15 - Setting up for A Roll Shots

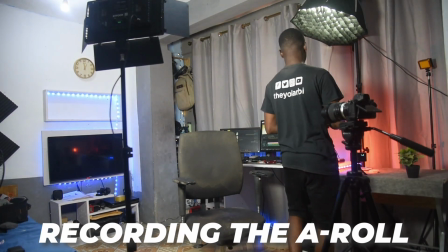0:00 All right, so for an A-roll shot, usually this is what I have. So I have this light over here.
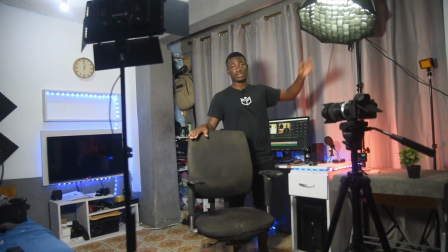0:06 If I'm going to be sitting here, then this light is going to be shining on my left side.
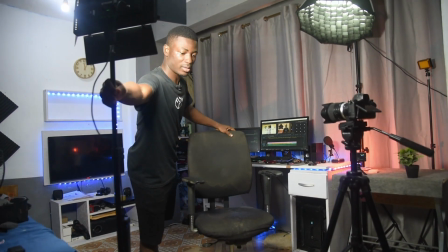0:11 Then this is going to be my main light, which is going to be right on my face.
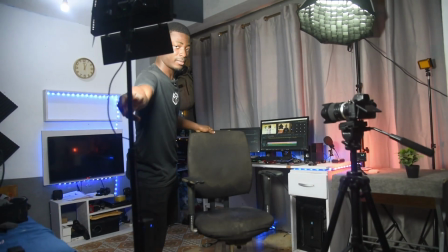0:16 Usually I would like to tilt it to one angle it about 45 degrees to yourself.
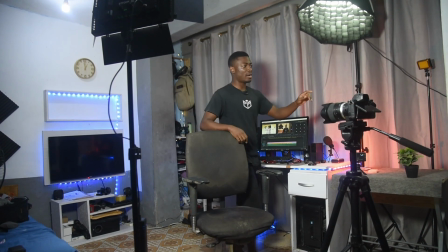0:23 That's what everyone is saying. And I also have one more light here. Let me turn that on.
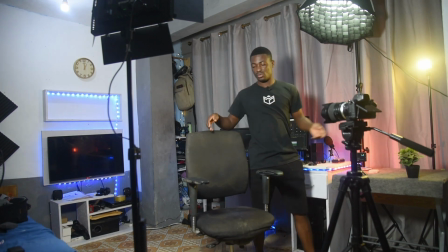0:30 So this is to give me
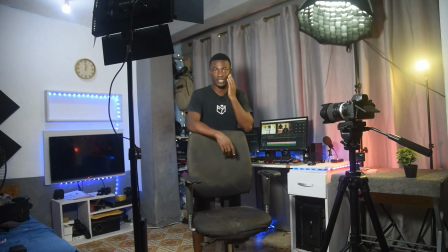0:33 that orange look right around my left cheek and my face right over there.
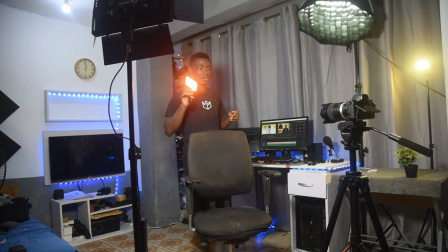0:40 Then another important thing is going to be the background light. So that one I'm going to use something like this, and I'll have it here pointing to the back.
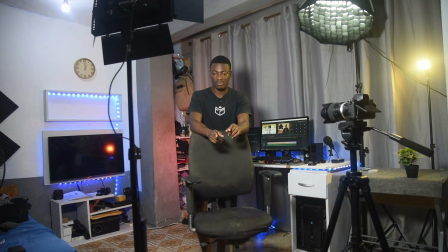0:48 Now, one more thing I like doing, or I should say is quite important for you to do, is turn off the lights, the lights in your room, so the ceiling lights should go off.
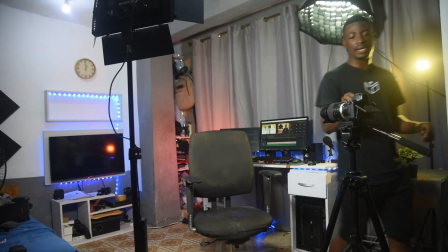1:00 Let's do that right now, and I'll explain as I go on.
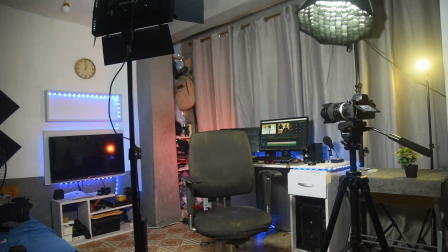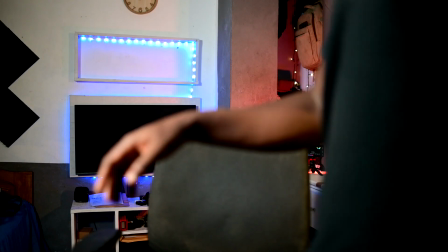1:12 Now, the reason for this is quite simple. We want to be able to control as much light as possible.
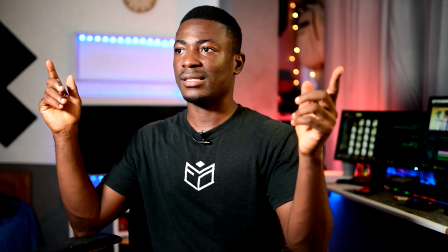1:19 So if you have the ceiling lights, or probably the lights coming from outside,
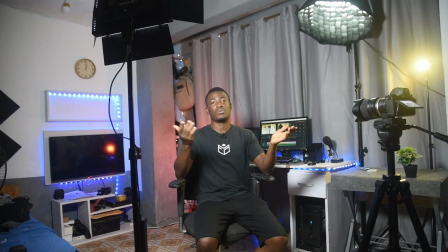1:24 like, I don't know, maybe sunlight or something like that, then if the sun goes down, your camera settings is also going to change if you are using auto ISO,
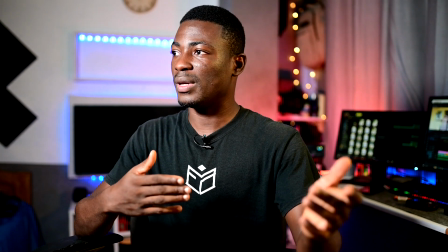1:35 or if you have set an ISO maybe 400, if you have your specific brightness,
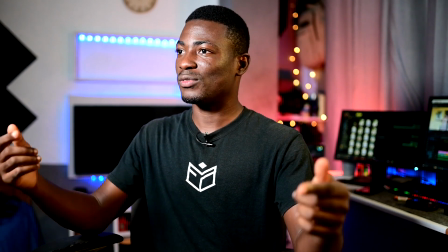1:41 then the sun goes down, then your camera would have to increase it by itself, or you have to go and change the settings.
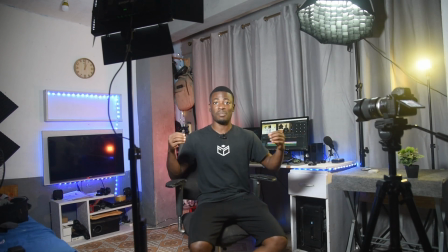1:48 So usually I just block off every light, then I control the light myself. So I set up the lights the way I want it.
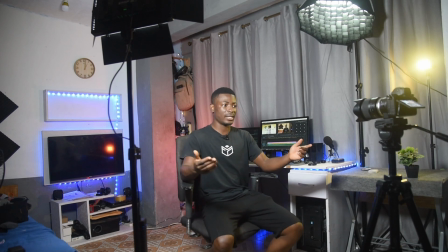1:55 Now, I'm pretty sure I'm looking quite good in there. So let me bring this down a bit.
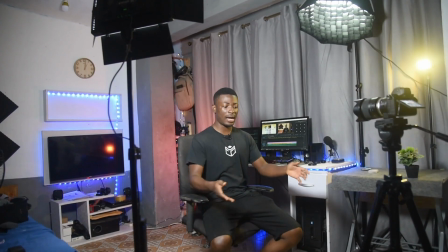2:02 I'm no more typing. So ideally, I would have a table in front of me with products in there,
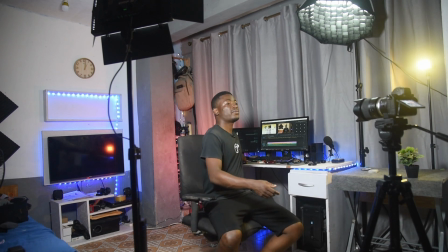2:09 or sometimes I can just read from my smartphone if I have my script on it, like so.
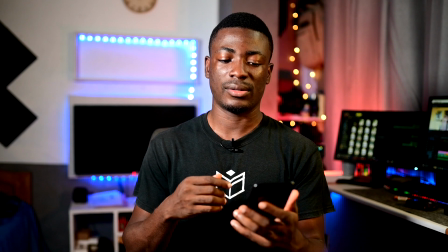2:15 So I'll be like, okay, we are talking about this camera. Then I place it on my tile like this.
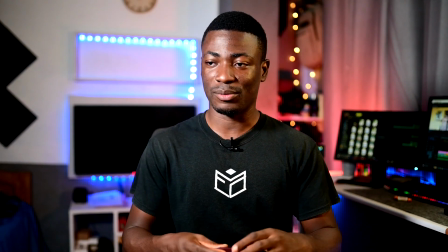2:21 Then I'll grab the camera or whatever I'm talking about. I can look at both cameras at the same time.
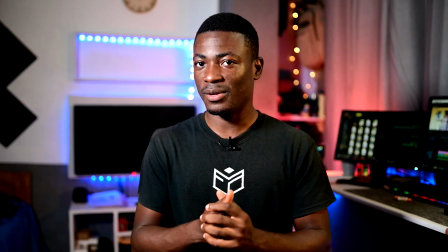2:27 So it will go something like this.
Hey, what's up guys, it's Theo from Phenomenal Concept, and today we are talking about this camera.
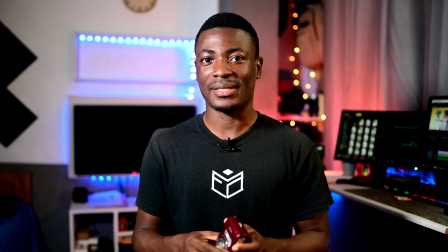2:33 Is it good enough? Well, let's find out then.
So something like this is quite interesting.
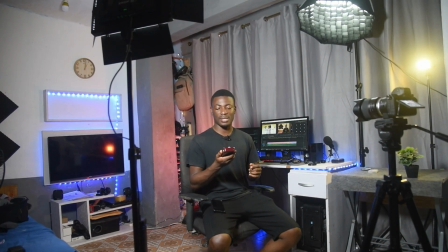2:38 Or you can talk about the price and be like, hey, what's up guys, it's Theo from Phenomenal Concept.
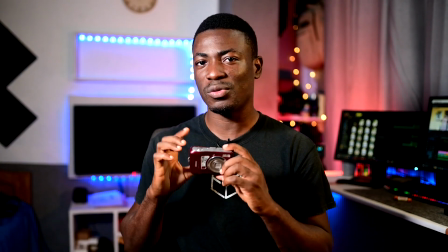2:44 So for 100 Ghana cedis, should you buy this camera? Well, let's find out then.
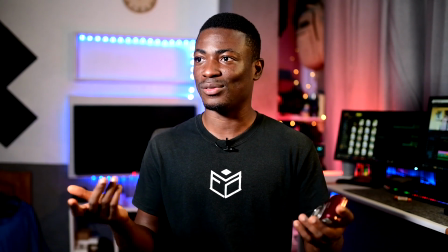2:49 So something like this is also quite interesting to make your audience want to watch.
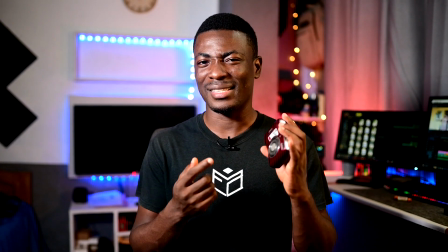2:55 How is this 100 cedis?
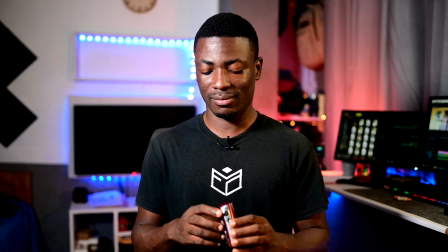2:57 Another one can go like, if you're looking to buy a point and shoot camera, then don't buy this one.
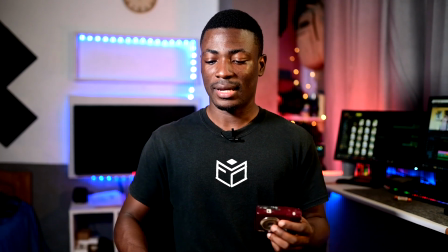3:05 People will be curious, why shouldn't they buy this one? Now, unfortunately for this particular camera, it doesn't have a flip.
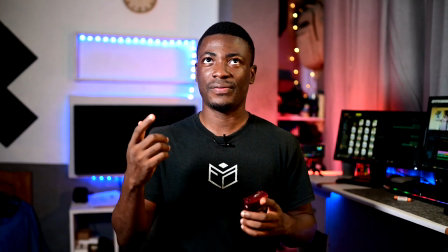3:13 It doesn't have a flip out screen. It's actually tilt up and down, so I can't see myself.
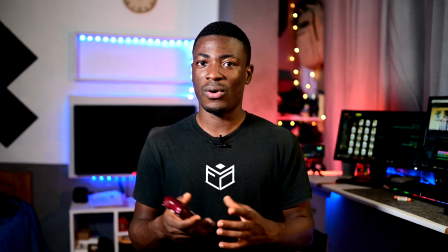3:20 So usually I'll just record before and after. I'll just record a video before.
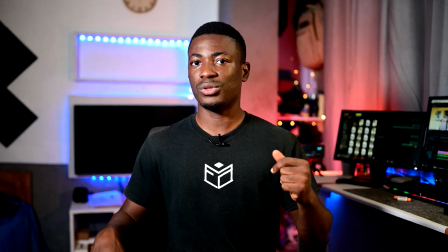3:28 So I'll just have the chair here, test my audio, test my light, and just record about 30 seconds.
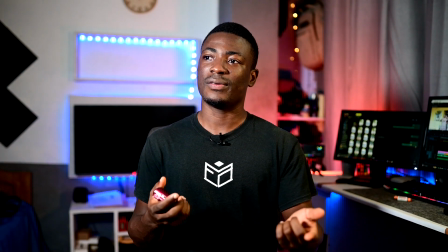3:36 Oh, come on. About 30 seconds. Then I'll go and look at the video, see how it is like before I actually start recording.
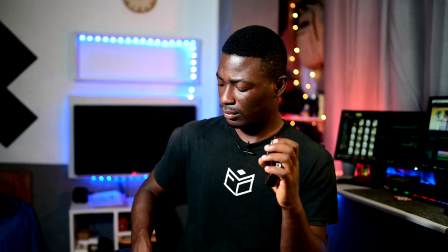3:42 Now I say this because hey, who is this?
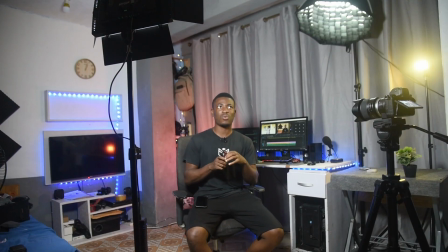3:47 Now I say this because I actually recorded a 30-minute video with all the giggling and the laughing and all of that until I went to check,
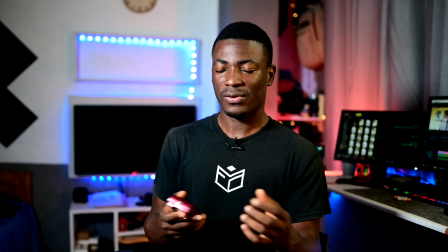3:57 and unfortunately for me, there was a problem with the video.